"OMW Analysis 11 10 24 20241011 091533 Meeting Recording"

But the lighting, I would say it's alright, but it's just right, because I didn't want it to be over too um bright as well.
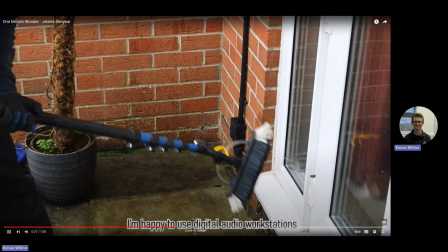255s
So yeah.
Audio workstations, and those are very similar to editing software suites.
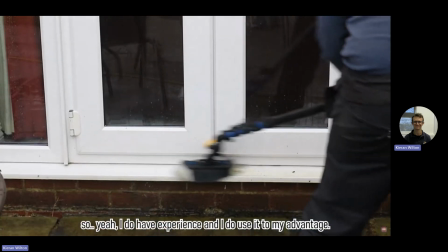261s So, yeah, I do have experience and I do use it to my advantage.
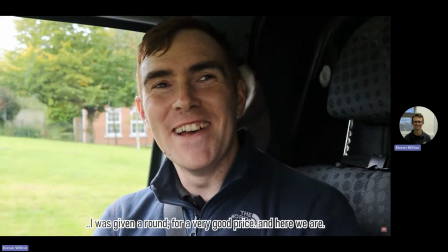267s I was inspired to be a window cleaner because I was given a round for a very good price.
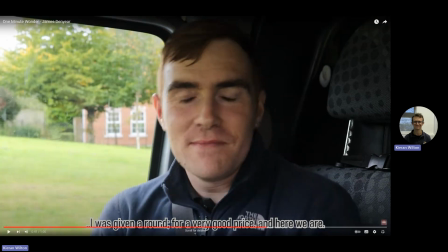272s
And also the reason why I had subtitles at the bottom down there is just in case it may be a bit too quiet. And I noticed actually the speaking, where James is speaking, it's a bit quiet, and there's a problem with using headphones as well,
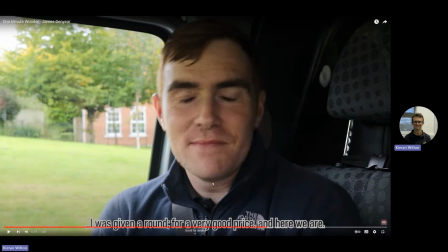289s
because it may sound really loud, um, but actually when you take the headphones off, it doesn't sound at all loud enough. it's just too quiet, and obviously there's the background music as well,
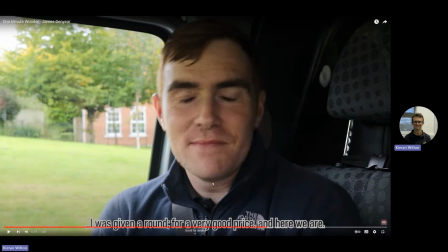305s
and that I feel like that was louder than the actual speaking.
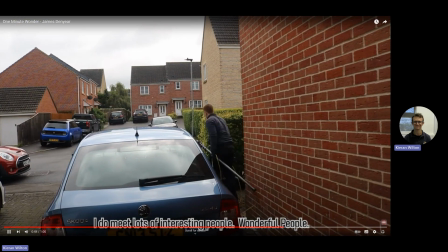313s And here we are. I do meet lots of interesting people, wonderful people. I've got.
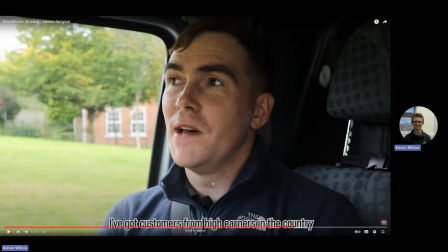318s
And another thing is that I noticed there's too many clips. Well, depending on it really, but it's just that it more if it, well, it's more like more clips the better.
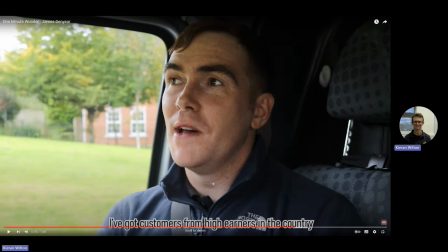337s
But to be honest, I felt I overdone it with the clips as well. Because obviously he's talking, then another clip's happening, talking, and then a clip immediately, like maybe like 2 seconds, or another clip shows right after.
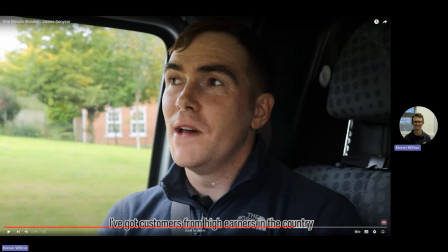352s
So even though this is my first edit, I would say I've done pretty well, but obviously add lesser clips and obviously boost up the volume as well.
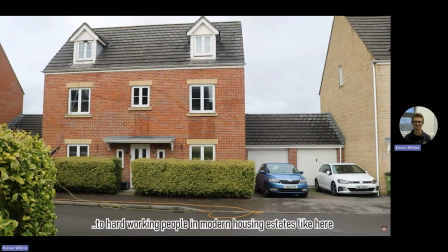368s Got customers from high earners in the country to hardworking people in modern housing estates like here.
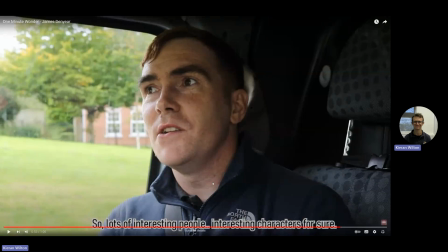375s
So I love that bit.
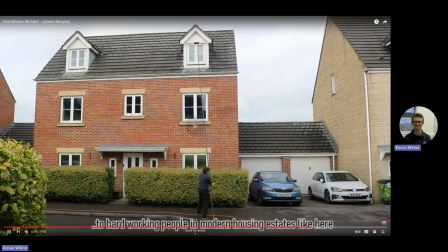377s
I didn't even realise I did that because obviously it's got high enders of the country, to hardworking. and then as soon as this next sentence starts,
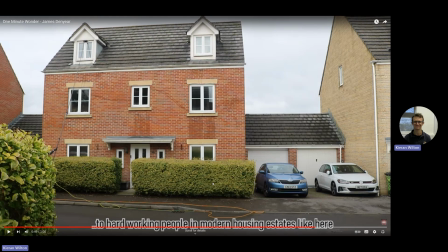386s
I then cut it to the next clip, so it looks like it's jumped as well.
Hardworking people in modern housing estates like here.
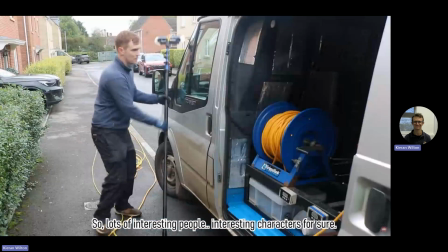397s So lots of interesting people, interesting characters for sure. Typical.
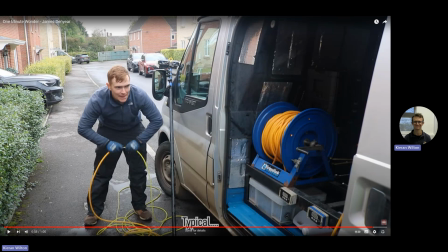405s
To this very part, this still makes me laugh because I just thought I had a bit of comedy as well because it shows the type of problems that James goes through when he's window cleaning. For example, his rope to that he used to brush the water um kept running,
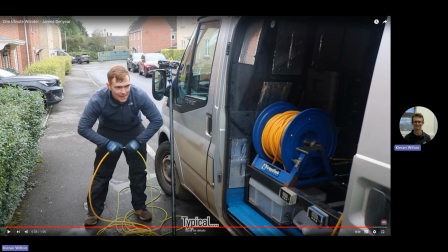424s
and he had to wait for it to empty out as well, which is a problem, most common problem for most window cleaners.
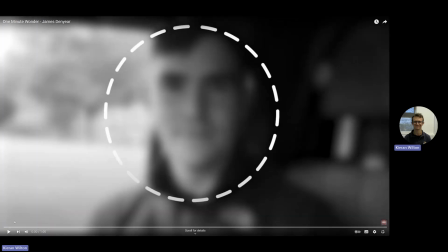436s
So now we'll be going through even more detail into every 10 seconds of the shot. So the first 10 seconds.
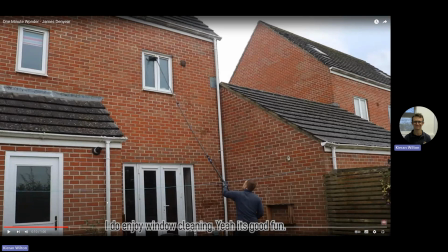450s
So talking about the first 10 seconds, I'd say that the edit is sufficient at so far. But obviously, as I said before, the main issue is the audio problem as well.
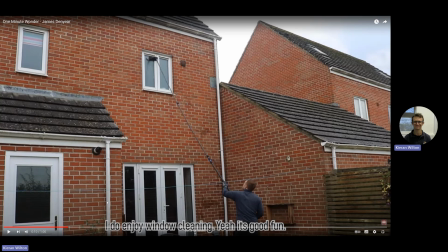463s
So I might have to redo it so I'm not wearing headphones so it doesn't cause audio issues, to make it look like it sounds really loud, but when it actually doesn't. So I have to make sure somehow the computer volume is at its max, and then
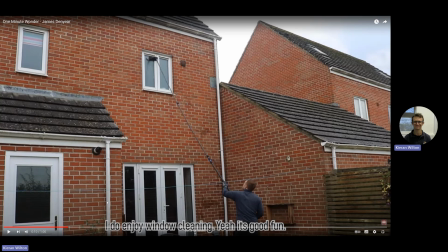483s
differentiate the audio to make it sound more clearer.